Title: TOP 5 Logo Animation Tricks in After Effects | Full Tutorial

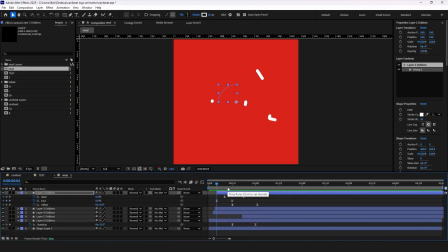Once it worked, I copied those keyframes and added them to the first layer in the timeline.
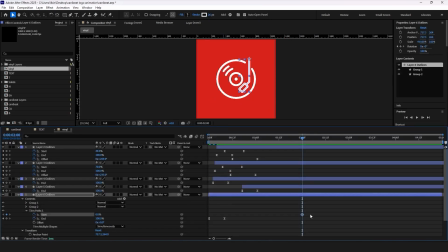After that, all strokes needed to disappear, so I added the keyframes for the start property, the first one at 0% and the second at 100. It's basically the opposite of the end property. I repeated this for all stroke layers.
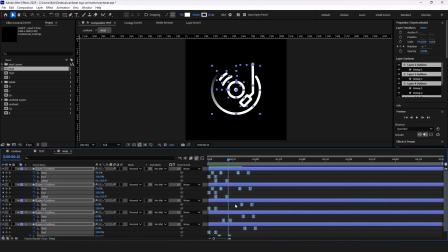By selecting all keyframes and holding Alt, you can stretch or compress them to adjust the animation speed.
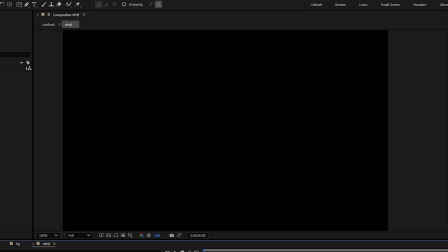Bear with me a little longer, because now we need to create a shape that will actually reveal the
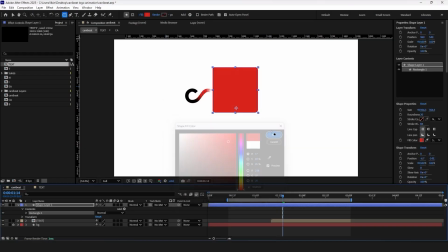custom element we just animated. I added the rectangle and turned the roundness all the way up to create a circle.
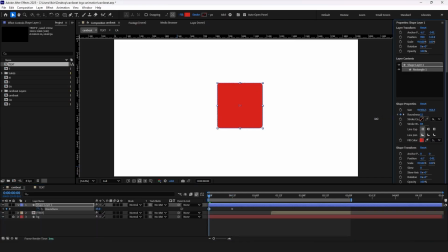Then I added a keyframe to the roundness so it smoothly transforms from a rectangle into a circle.
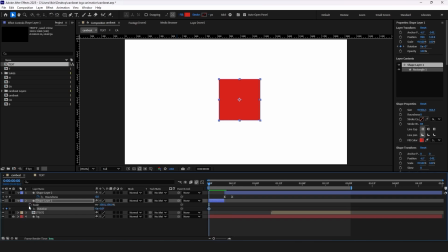Next, I duplicated the layer and added position, scale, and rotation keyframes.
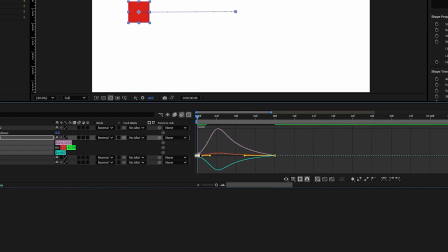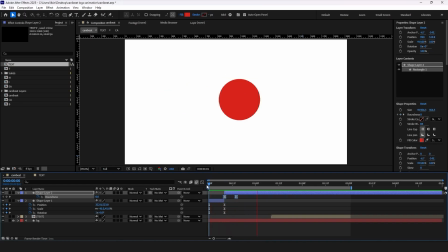This makes the rectangle slide in from the left while rotating towards the center. After that, I added scale keyframes to blend the circle with our red dot.
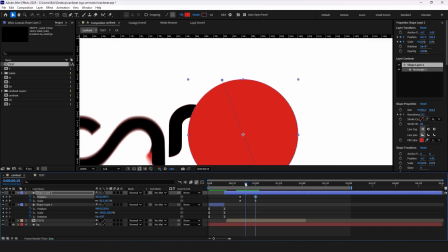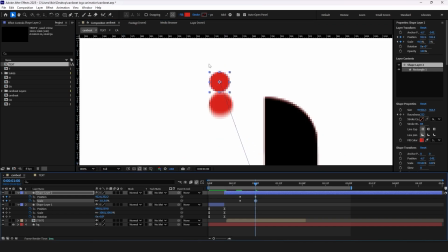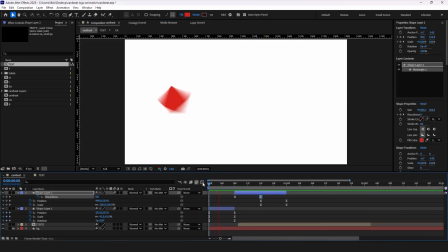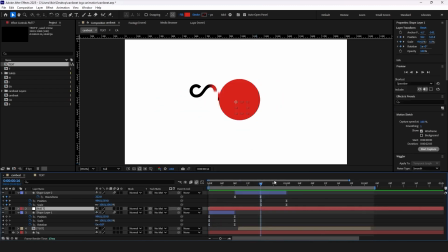Finally, I used the null layer to add a little overshoot animation anticipating the scale down movement.
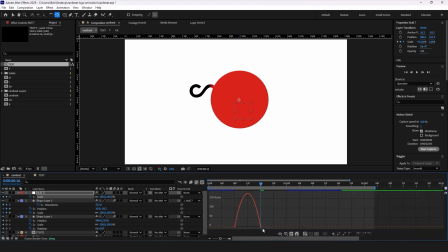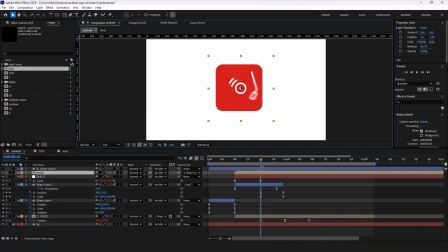Now let's add that custom element to the shape animation we just created.
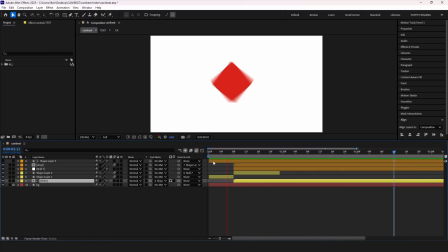Last but not least is creating the loop. This step might seem obvious, but it's crucial.
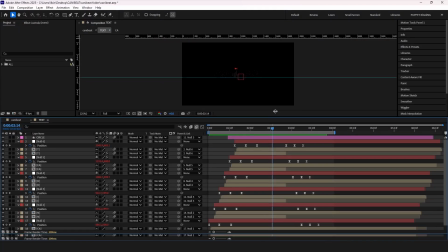The animation starts from a plain empty screen, so to make it seamless, it also has to end the same way.
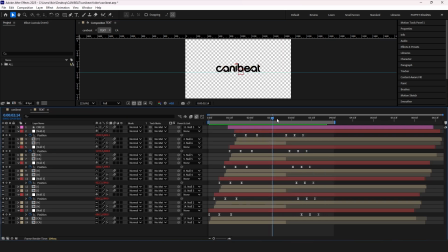That's why I added the final keyframes to make the logo disappear. A lot of great motion designers use this technique. It's simple, effective, and gives your animation that satisfying, endless feel.
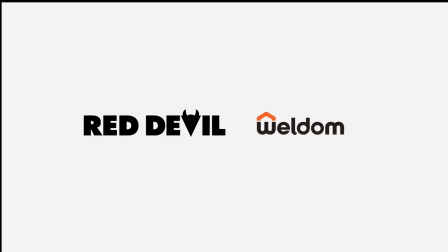Now let's see where these techniques actually works. I animated two more logos to show where this workflow really fits. The first one is this logo. Because it has heavy geometric shapes, the animation style feels a bit off.
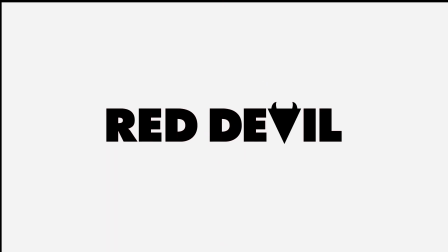It still looks cool, but the style doesn't really match the character of the logo. Now look at this second one.
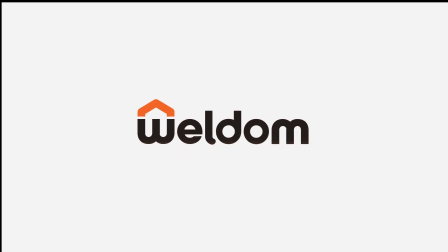Here you can see that these techniques actually do the job. The movement fits better and the rhythm feels right.
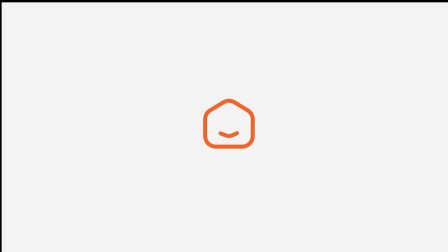You can always push it further by adjusting more elements that match the brand.
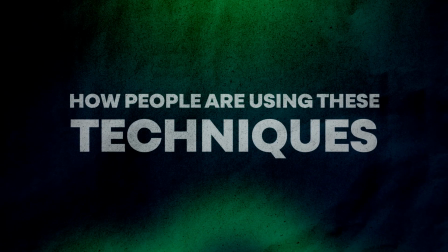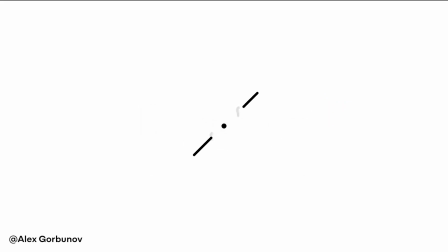Creating a logo animation isn't that scary. The only thing you really need is patience.
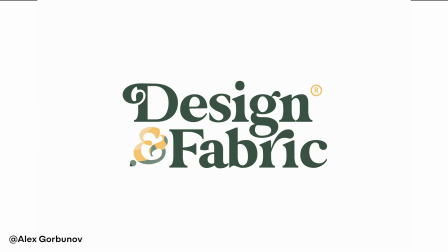As a motion designer, you need a lot of it. That's it from me today.
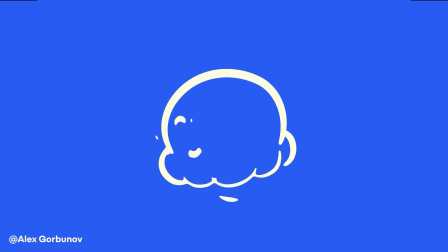I hope you enjoyed the video. Thanks for watching, and I'll see you in the next one.